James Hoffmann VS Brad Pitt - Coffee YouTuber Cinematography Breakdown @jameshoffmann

Yeah, so I've got all kinds of, you can see what I'm lighting myself with there. I've got a grid on it. Ta-da! Made it cleaner. So bringing in something, it can be neg, it can be white.
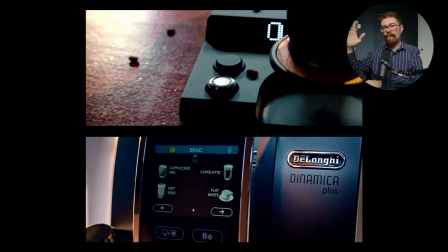(32:59)
So with something reflective like this, you'd probably want white or grey, or something that isn't completely black so that you can see some of the shape in there. You might even go fancy and have like a bit of diffusion gel with, I don't know,
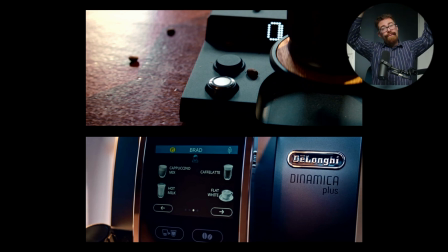(33:12)
an Astera tube or some other light source just gradiating down through it, so you get that nice soft gradient across it, make it look all sumptuous. I'm not saying it looks terrible, I just think that within its structure just there, kind of around here, it gets a little bit messy, and you can see like, I don't know, window light,
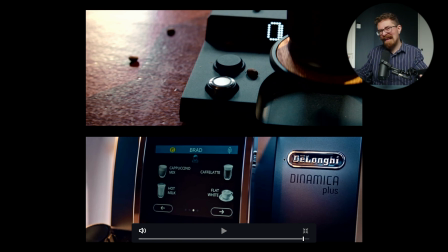(33:31)
and then a bit of something else just here, which might be Brad Pitt, or not Brad Pitt, it'll be whoever is being the hand just there, in there a bit.
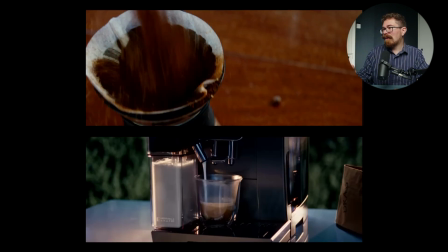(33:40)
We don't have a milk pouring shot just here, instead we have more
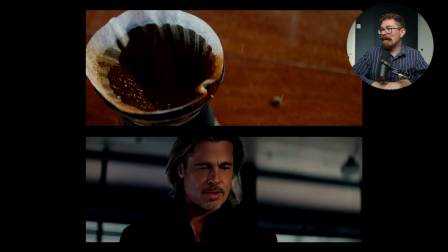(33:45)
over the top with the grounds going everywhere. Oof, the OCD goes nuts.
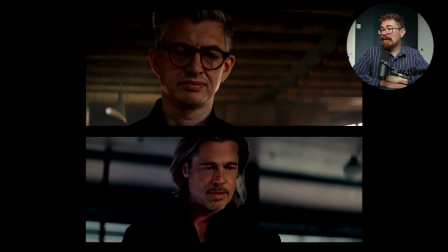(33:53)
And I think that this is the closest that we get to lighting on James being similar to the lighting on Brad. I will say that actually Brad here doesn't have the little reflective edge light through his cheek,
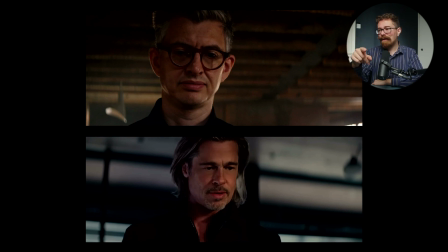(34:07)
which he has had at several points through the advert. The only criticism I'd have there is people with glasses. God damn it, why do you wear glasses, They are casting a shadow. Shadow from glasses is like my bête noire. It's like a pet hate of mine, because I see it, on myself all the time, and goodness knows, maybe I'm avoiding it here, maybe I'm not. There are a couple of things that you can do to get around it, but ultimately it's always a challenge. So in this shot, it's quite a hard shadow going across James's eye just there.
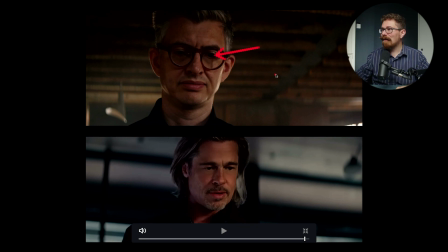(34:42)
You can really see, this coming in here. You can see the edge of his glasses in just there. To a certain extent, you're never going to avoid it completely. because you'll have it there, but it would be more diffused and less obvious if using a bigger source, or if you're at a different angle,
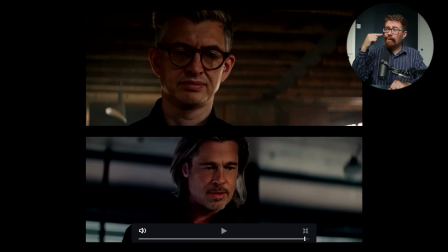(35:02)
you can disguise it because it's not flat onto the eyeball. Where it crosses over someone's eye just there, that is a no-no. I can't have it unless it's for a real stylistic reason within a shot and you want it to look that way.
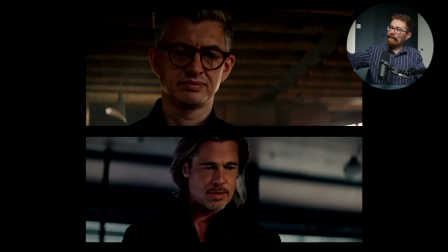(35:18)
Always avoid it. So the light is coming in a little bit high up here, kind of from this angle, coming in and pushing across, kicking that shadow across his eyes.
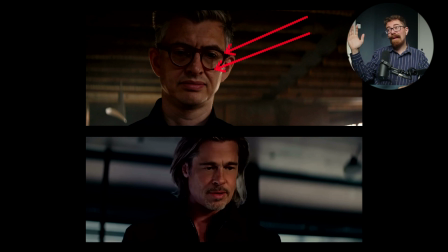(35:38)
Brad's got pretty flat light here. If we were doing what they were doing, you can bring it a little bit further around, get something into his eyes maybe. I have to say, what is up with dead eyes just there? That is some
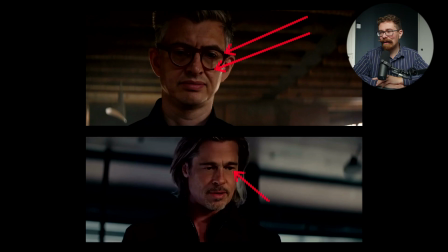(35:57)
willful avoidance of a catchlight in Brad Pitt's eyes. I'd have thought that this moment, maybe they're saving it. Maybe they're saving the catchlight for when he has his sip of coffee, and then it's like it's given his spark back.
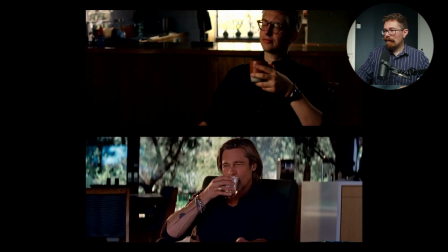(36:10) Ah, yes, perfetto.
So I think that he's got a catchlight in his eyes now.
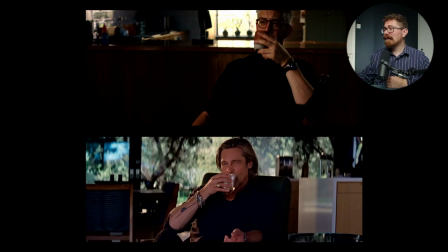(36:20)
Between the two, the background for James is way hotter. We've got lovely out of focus, anamorphic bokeh sea of trees and things in the background just there.
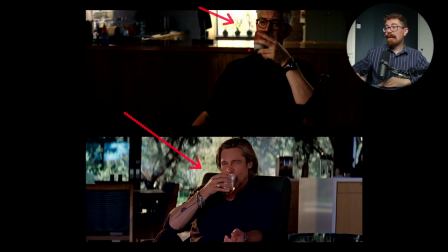(36:35)
This feels a little bit harsher. Fairly easy to disguise something like that. A small frame, a small net outside, knock it down a bit, or just get a bunch of foliage, just wang it in the background, break it up a little bit, put it on some C-stands, have it waving around a bit if you want.